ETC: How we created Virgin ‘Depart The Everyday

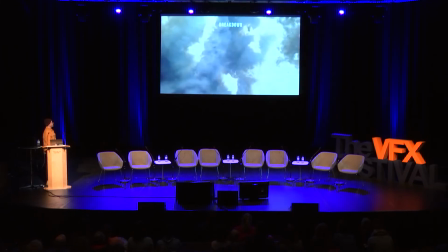And then you have your main bulk of the clouds. Then you've got your god rays coming in there. All of these things combined are what's sort of going to help you sell your shot.
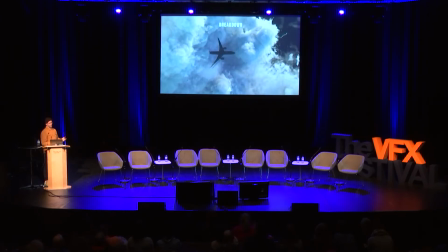It's like, it's unlikely you're just going to hit render on it and it's going to look amazing.
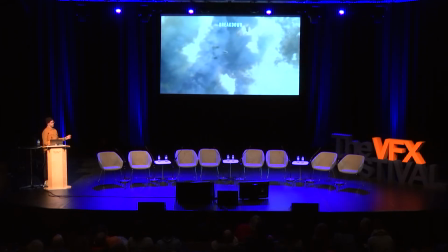You know, I think this sort of shot really illustrates the power of comp and
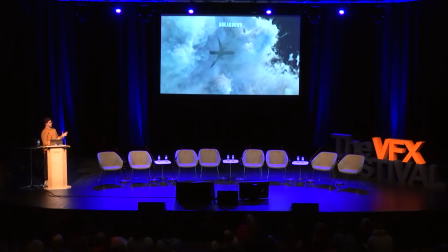what it can do for you and how much control that they have over softening things up,
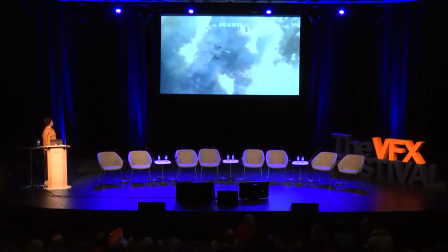adding glows and balancing the shot out completely to sort of add like add that reality to it,
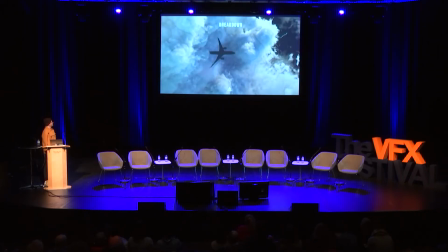you know. And I think the overall end result looks beautiful, I think.
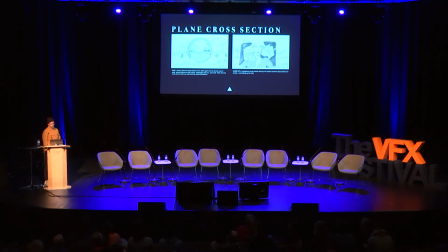So I'm going to chat now about the cross-section shot, which I don't know if you remember, it all had all the sort of balls in it, or the ball pit. When they came to us, it's sort of like, you know, we're sort of like trying to visualize what it'd be like,
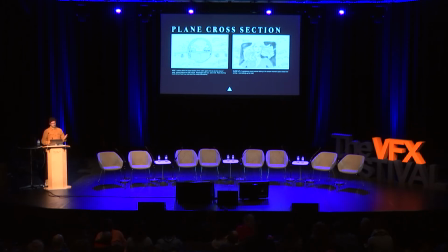and you sort of got an idea of it, and you know, you could sort of see that this was one of the sort of first times that we're really seeing one of these stupid sort of exciting, funny, like out there kind of moments, you know, one of these sort of like departing the everyday moments, I guess, that run through the commercial.
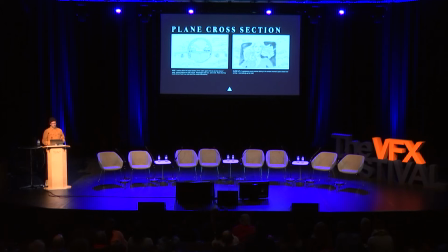But obviously it was a slightly tricky one in that it takes a sort of different level of design, because you obviously have your plane and now we need to start thinking about what's it going to look like inside,
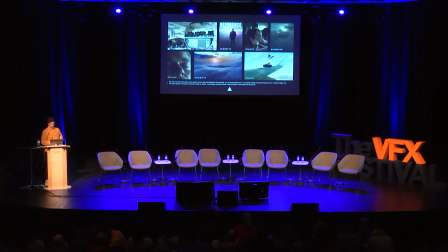how's it, you know, what sort of levels of detail do we need to go to. We need to like kind of build a whole new world inside of this plane. They decided in the end that they were going to shoot the inside of the plane because we had the set anyway with all the chairs.
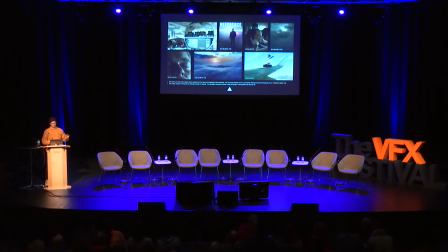So we were like, right, cool, great, we'll just shoot all the chairs and they'll be done. But we obviously then need to design what's in the plane. So, you know, we've all kind of been to museums and it did feel like one of those museum pieces where you sort of go and marvel at how beautiful and intricate all this engineering is that's there,
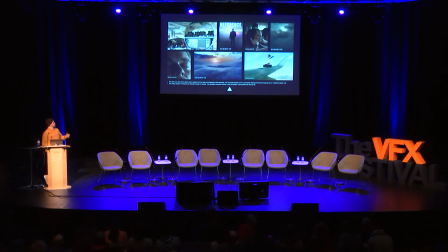and how clever they are that they fit all the luggage and all the sort of food or cargo into the plane underneath it. You know, it's sort of, it's a really, again, the reference is key in that we could look at an image like this or go to a museum and go, right, great, we sort of know what we need to build now.
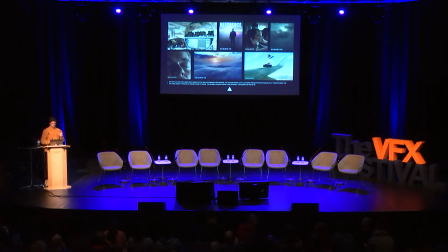Everyone was kind of bought into that to begin with. I think everyone's, you know, some of the creators were a bit, not creators, the clients were a bit skeptical, like, how's it gonna look?
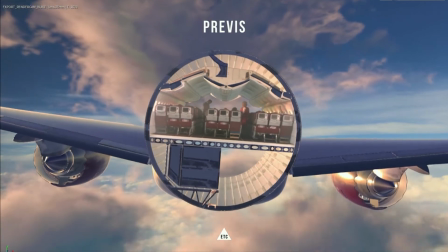So we sort of got it into previs and started mocking it up, you know, with the footage that was shot.
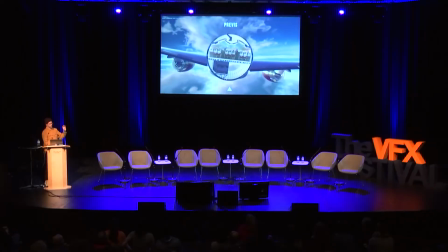So obviously, before we went on the shoot, we'd obviously done a quick mock-up of this so that when they shot the plate, they knew what angle that they should be shooting the inside of the plane at, how far they needed to be away from the set so that the angle works.
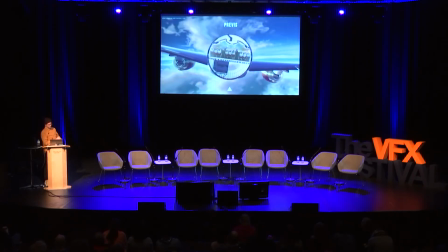That's one of the things that when you're shooting live action to be combined with CG, the previs before the shoot is really, really important. Because it just solves loads of problems for you later. Like, if you didn't really do that, you wouldn't have pushed in on the camera giving you the parallax, and you wouldn't have got the angle that was correct for the shot.
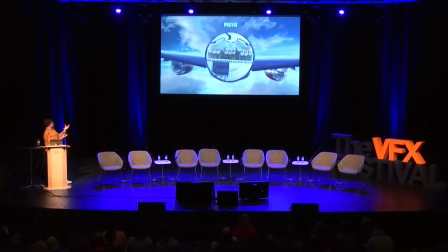Because this is one of the first times the client had really seen the sort of shot coming together, they were like, I think everyone was kind of buying into it, and they're like, yeah, that's exactly what we'd sort of seen on the boards, and we really like it. But there's something not quite right about it,
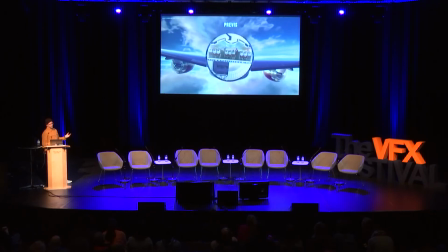and they basically had the issue that it was pretty much like downright dangerous, and it was like, why is the plane chopped in half? We don't quite understand it. It also in the commercial, like a few shots later, there's a man falling through the sky, like, you know,
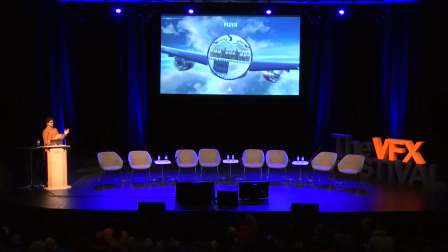falling into clouds, and they're like, if you weren't really watching this properly, there's like a plane in half and a man falling out of a plane. Probably not that fun. So, you know, from this point, it was like, we were kind of getting late in the game with it. It was like a week or two to go, and everyone's like, okay, all right.
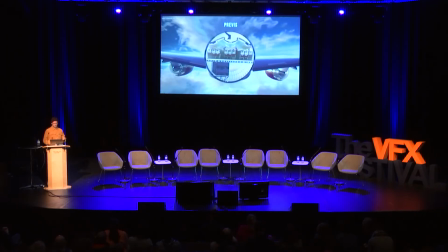So we thought, are they going to drop the shot? But everyone loved the shot, but they just didn't know what to do with it to sort of creatively sort of get it working.
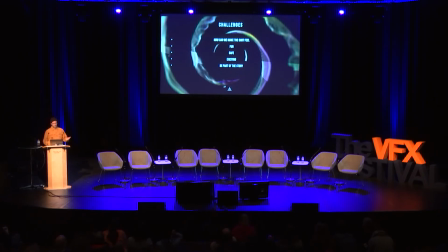Really, what they wanted was that the whole idea of the commercial was it's fun, it's exciting, and obviously, from the client point of view, it needed to feel safe.